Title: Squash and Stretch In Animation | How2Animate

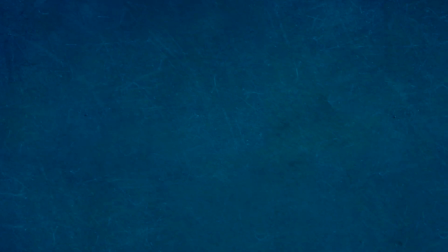0:06 Hello guys, and welcome back to the How2Animate YouTube channel. And in today's video we're going to be going back to basics and having a look at one of the principles of animation, squash and stretch. But before we start, I'd like to just quickly go over what the principles are and where they come from.
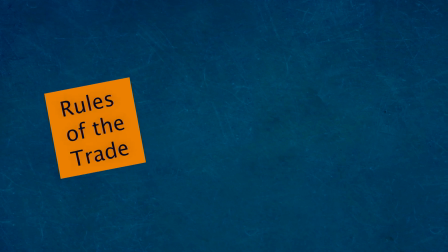0:19 So what the principles really are the rules of the trade. So new students of animation should learn, understand and apply these until they become second nature.
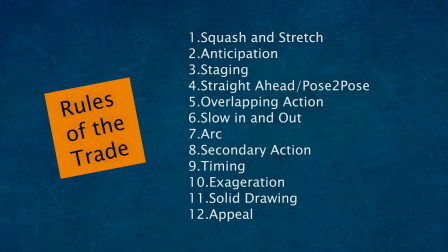0:28 And where they come from, it's the earliest days of Disney,
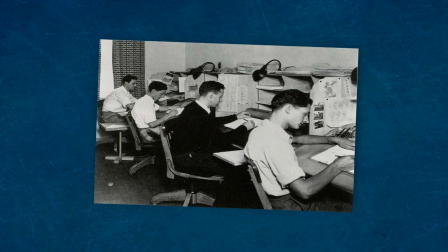0:31 when animators come up with jargon to describe certain animation techniques that brought about successful results.
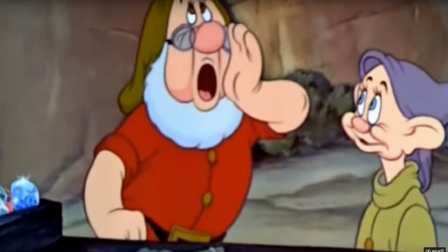0:37 Before long, these became the common practices of the studio, and new artists were taught them as need-to-know principles.
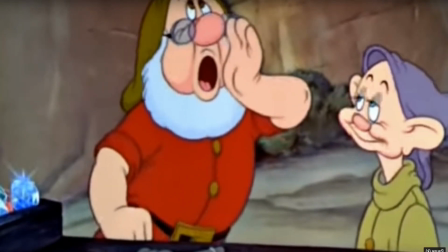0:43 So if you are coming into animation and are struggling to get the results you want,
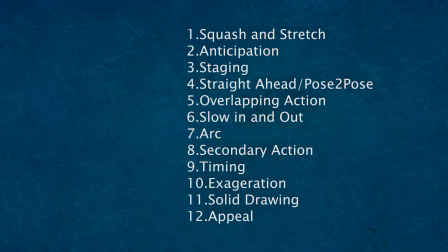0:46 I can pretty much guarantee it's because you haven't put the time in to learn, understand and apply these principles.
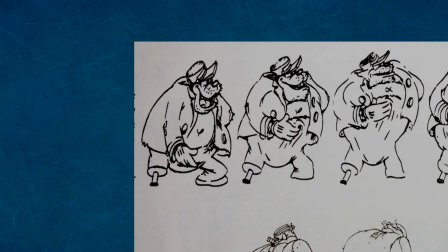0:52 A major discovery by the animators was that when drawing organic creatures, they could show a dramatic amount of movement within its shape between the actions.
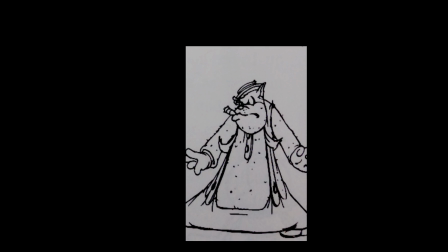1:00 By squashing and stretching the character, they could achieve a new level of charm and believability in the character's actions.
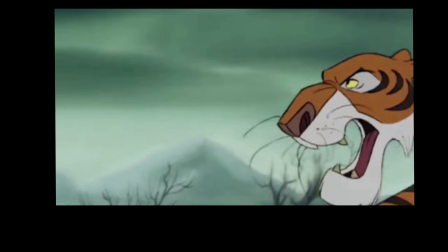1:07 By applying a contrasting change of shape from a squash pose to a stretch pose,
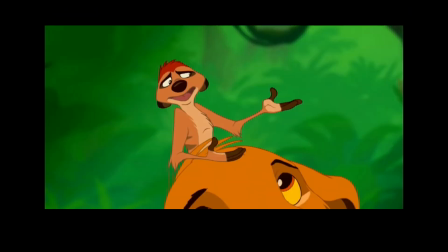1:11 gave a new level of life to the animation, whereas the characters before this time were treated as solid objects.
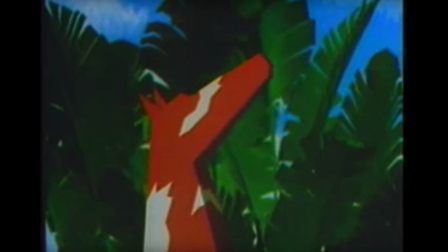1:16 A similar thing happened in the early days of 3D animation. Before these principles were adopted, the characters were basically static meshes.
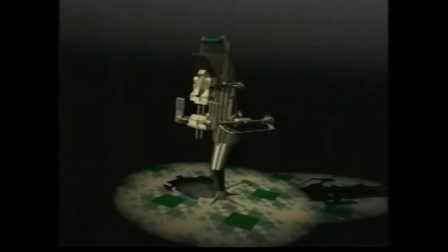1:24 Now part of this was the fact that people hadn't realised that you can apply the 12 principles of animation to 3D animation,
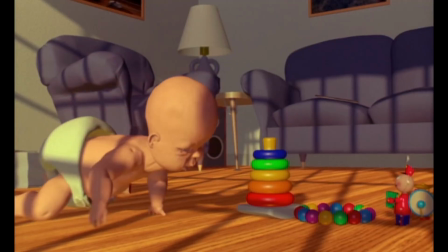1:30 and part of it was also a technical limitation of the rigs at the time. They simply couldn't be squashed and stretched into these kinds of drawings.
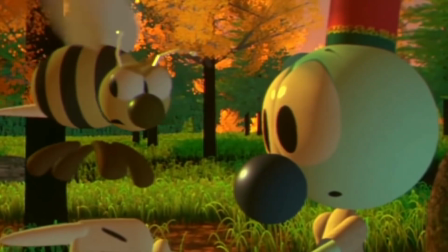1:37 But then things started to change as the technology got better and the animators realised that they could apply 2D
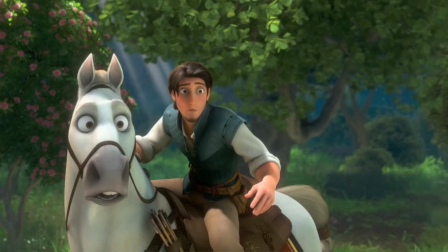1:44 principles to 3D animation and start treating the characters in terms of a flexible organic mass.
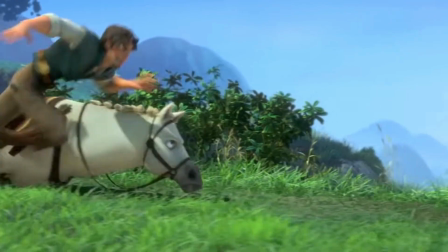1:50 We can now see squash and stretch being commonplace throughout movies and games.
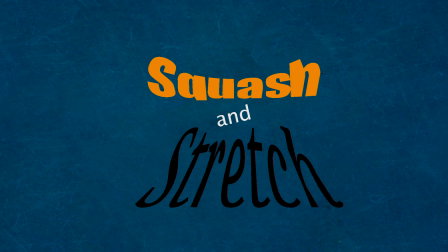1:54 So how does a student of animation actually go about learning how and when to do squash and stretch?
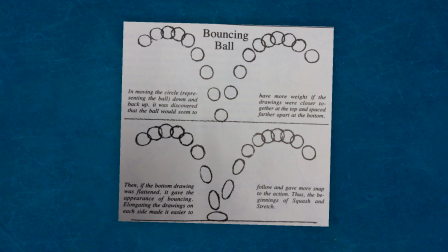2:00 One exercise that the early Disney animators were given was the bouncing ball. This is also a great place for 3D animators to start.
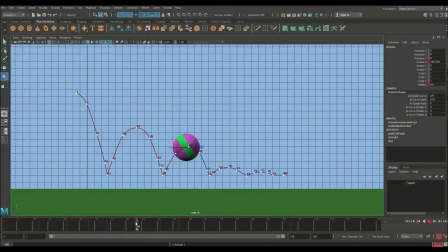2:07 I have a step-by-step tutorial on this channel if you'd like to find out exactly how to do this. Once you've done a whole range of bouncing balls and you feel confident, it's time to move on to something more advanced.
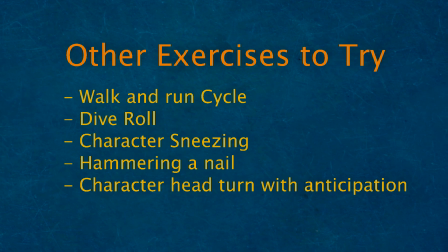2:18 The more exercises you do, the more confident you'll feel about where and when to use squash and stretch, and it'll become like second nature to you.
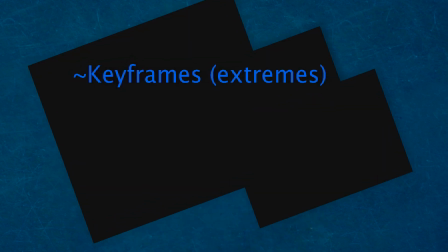2:26 Now it's important to make a distinction between keyframes, which are also known as extremes, breakdowns and in-betweens.
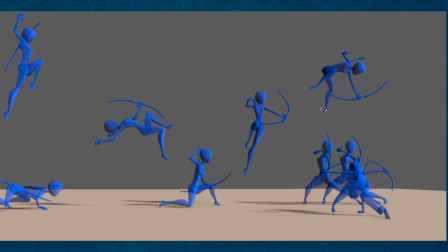2:34 Now keyframes tell the story. They are your main storytelling poses, and these should be strong and easily recognizable.
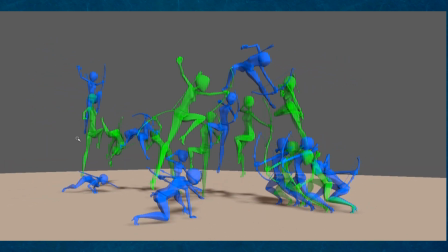2:41 The breakdowns go in between the keys, and the in-betweens fill in these gaps. By adding contrasting volumes between the keys, squash and stretch can make characters have the feeling of life by introducing a flexible quality.
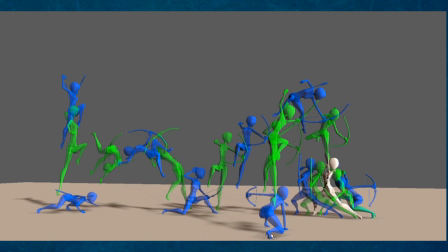2:55 Squash and stretch can be felt but not seen,
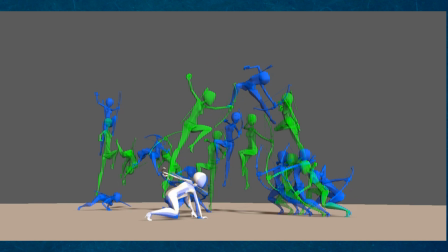2:58 which gives the animator an amazing amount of creativity when working with stretch breakdowns and playing with volumes in motion.
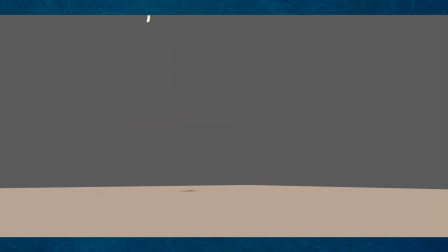3:05 Squash and stretch also overlaps with other principles such as arcs, timing and spacing, which we'll cover in the next videos. But for now, it's important to know that when you are using squash and stretch that the character needs to follow the line of action to maintain proper arcs.
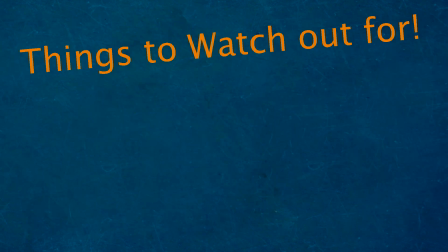3:23 Now there are a couple of things you need to watch out for when doing squash and stretch. Although it's very exciting to have this new tool in your toolbox, overusing it can be bad. Try and gauge the amount of squash and stretch that is needed depending on how quick the motion is.
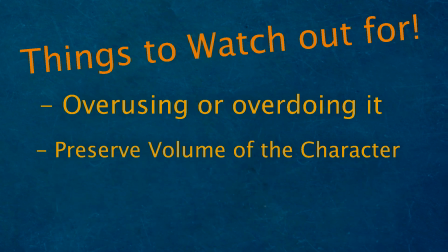3:37 When doing squash and stretch, you want to make sure that you preserve the volume of the character. Although the character is squashing and stretching, they still maintain the same volume. And lastly, use a good rig. Not all rigs are created equal, so you want to make sure that you get a decent rig with the ability to squash and stretch properly.
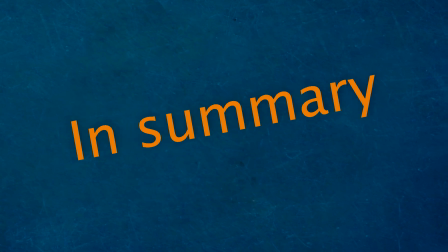3:55 So just to summarise this video, squash and stretch is a really good thing to learn, and you need to start incorporating it into your animations as soon as possible. And you want to get to the point where you no longer even think about it and you just do it naturally. So I really hope you found this video helpful. If you did, please give this video a like.